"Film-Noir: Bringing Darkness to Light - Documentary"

Then there's another more subtle thing about the editing in these films that I don't think gets discussed enough,
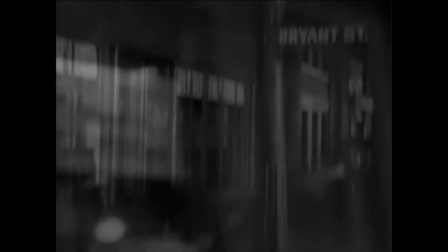which is that the films are really very seductive as well, and they kind of draw you in through this flashback structure very often,
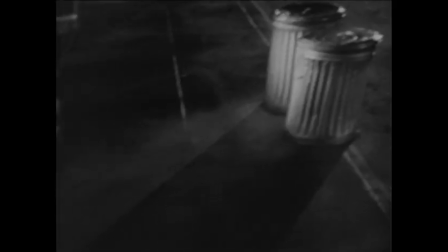where it's a more spellbinding way of cutting a film, and it almost gets dreamy.
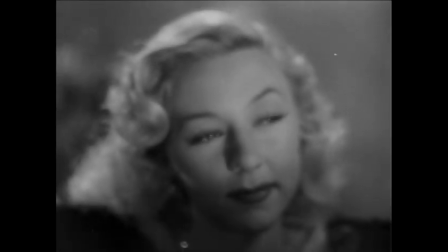But I remember looking up and seeing this girl, Ginny.
Noir didn't invent flashbacks, but Noir perfected flashbacks, as complex and intricate as they could possibly be.
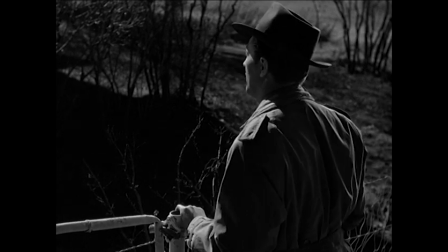In Out of the Past, it's used when Robert Mincham is trying to explain his past life to his girlfriend.
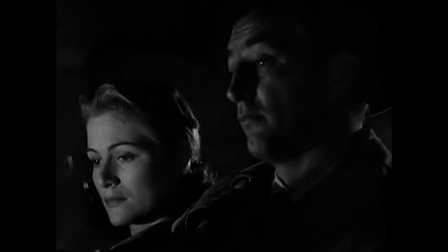It was the bottom of the barrel, and I scraped it, but I didn't care. I had her.
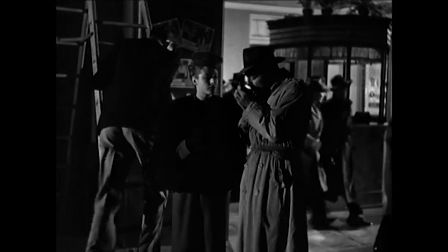You'll actually see the character speaking. His voice continues, and we go back in time and essentially illustrate what he's saying.
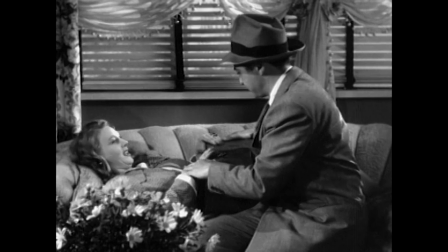That technique is used a lot.
$400,000.
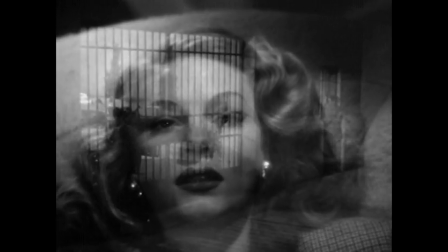Only, before he could take it, he had to kill the driver.
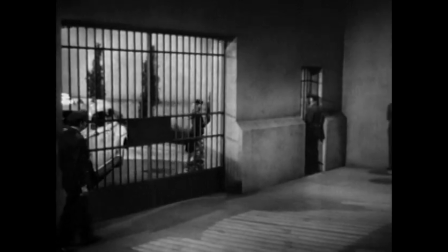Frankie was in jail now.
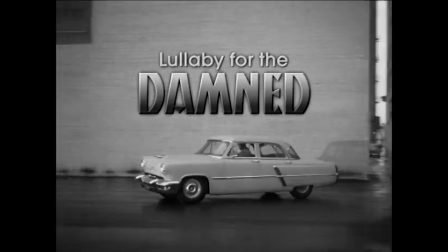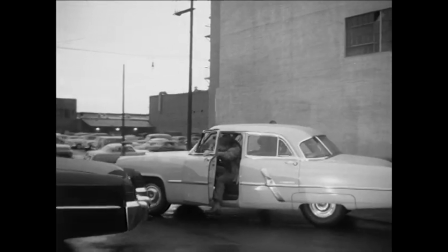I think that music in noir plays a much more important role than in other genres. In noir, the music has to be another character.
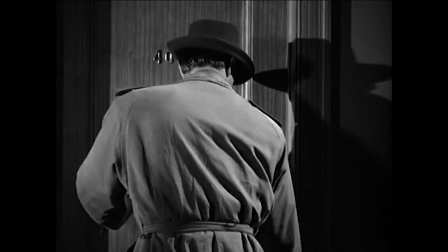It's sort of this unseen presence that I think can create a mood or remind the audience that we may be seeing something on screen,
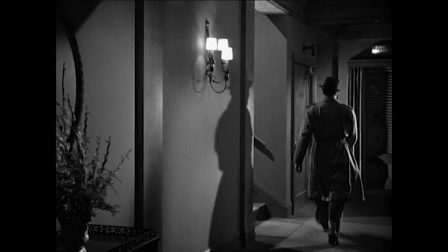but there's something else going on.
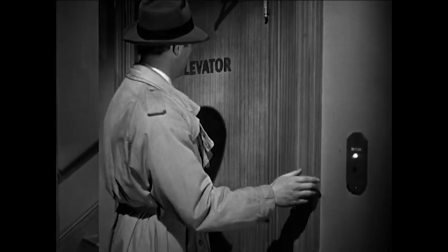Film noir has a very special relationship with music. There are as many different ways of scoring film noir almost as there are film noir movies.
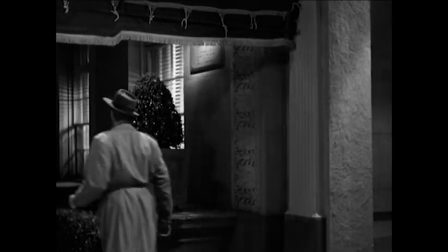There's a lot of interesting layers in film noir scoring, which is the rain, the darkness, the loneliness, the fear of something unspecified.
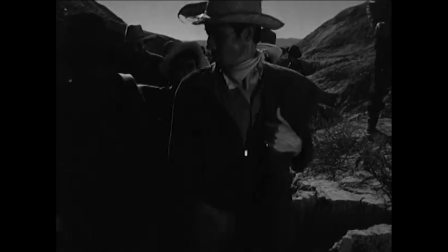There's always a ticking clock aspect to these films. There's sort of a 24-hour period, or a week at the most probably, and then, you know, these events have to happen.
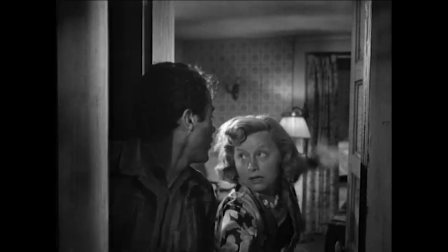So the music has to highlight the ticking clock aspect of it. That's what's interesting, is that you're always trying to throw an audience's expectations in different directions.
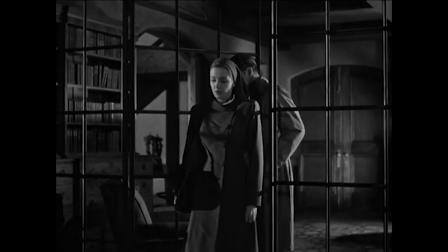To play those ambiguities, you're never quite sure what anybody's motivation is. You're never quite sure where the evidence is leading.
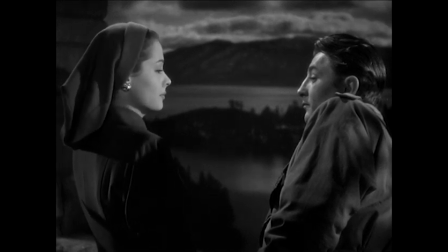I want to go back to Mexico. I want to walk out of the sun again and find you waiting. I want to sit in the same moonlight and tell you all the things I never told you until you don't hate me.
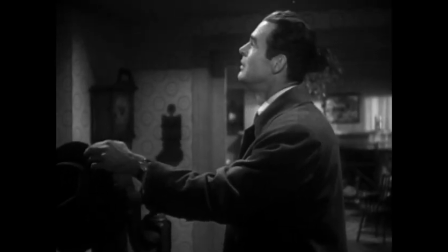If it's a love story, the love theme also has to have a sadness and an unresolved quality to it.
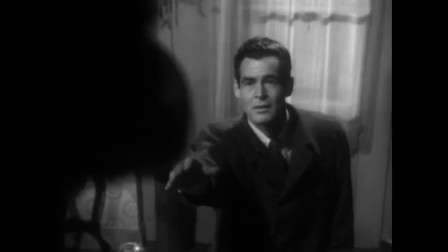The heroine or the hero might die, so we're never quite sure, you know, what is going to be the end result. We have to be very careful that, you know, there's nothing sentimental about a film noir score. I think film noir, in the way it was stylized, helped, only could help accentuate the sexuality in film.
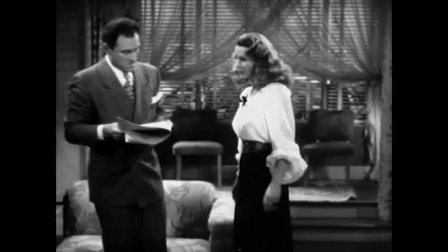The music could be very seductive, and seductive at this time in more of a manipulative way,
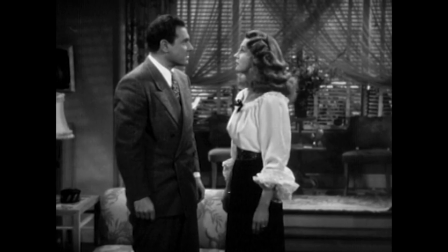as opposed to just pretty woman walking through the scene.
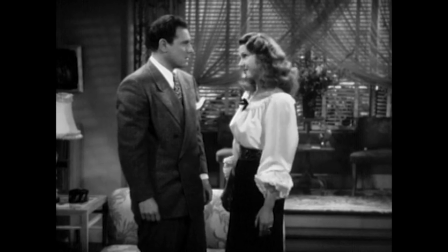There's something dark going on, but seductive, and I think that's the delicious part of film noir,
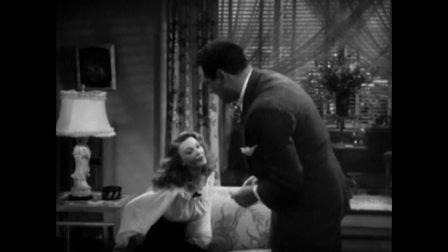is that they could go a little further with something like music.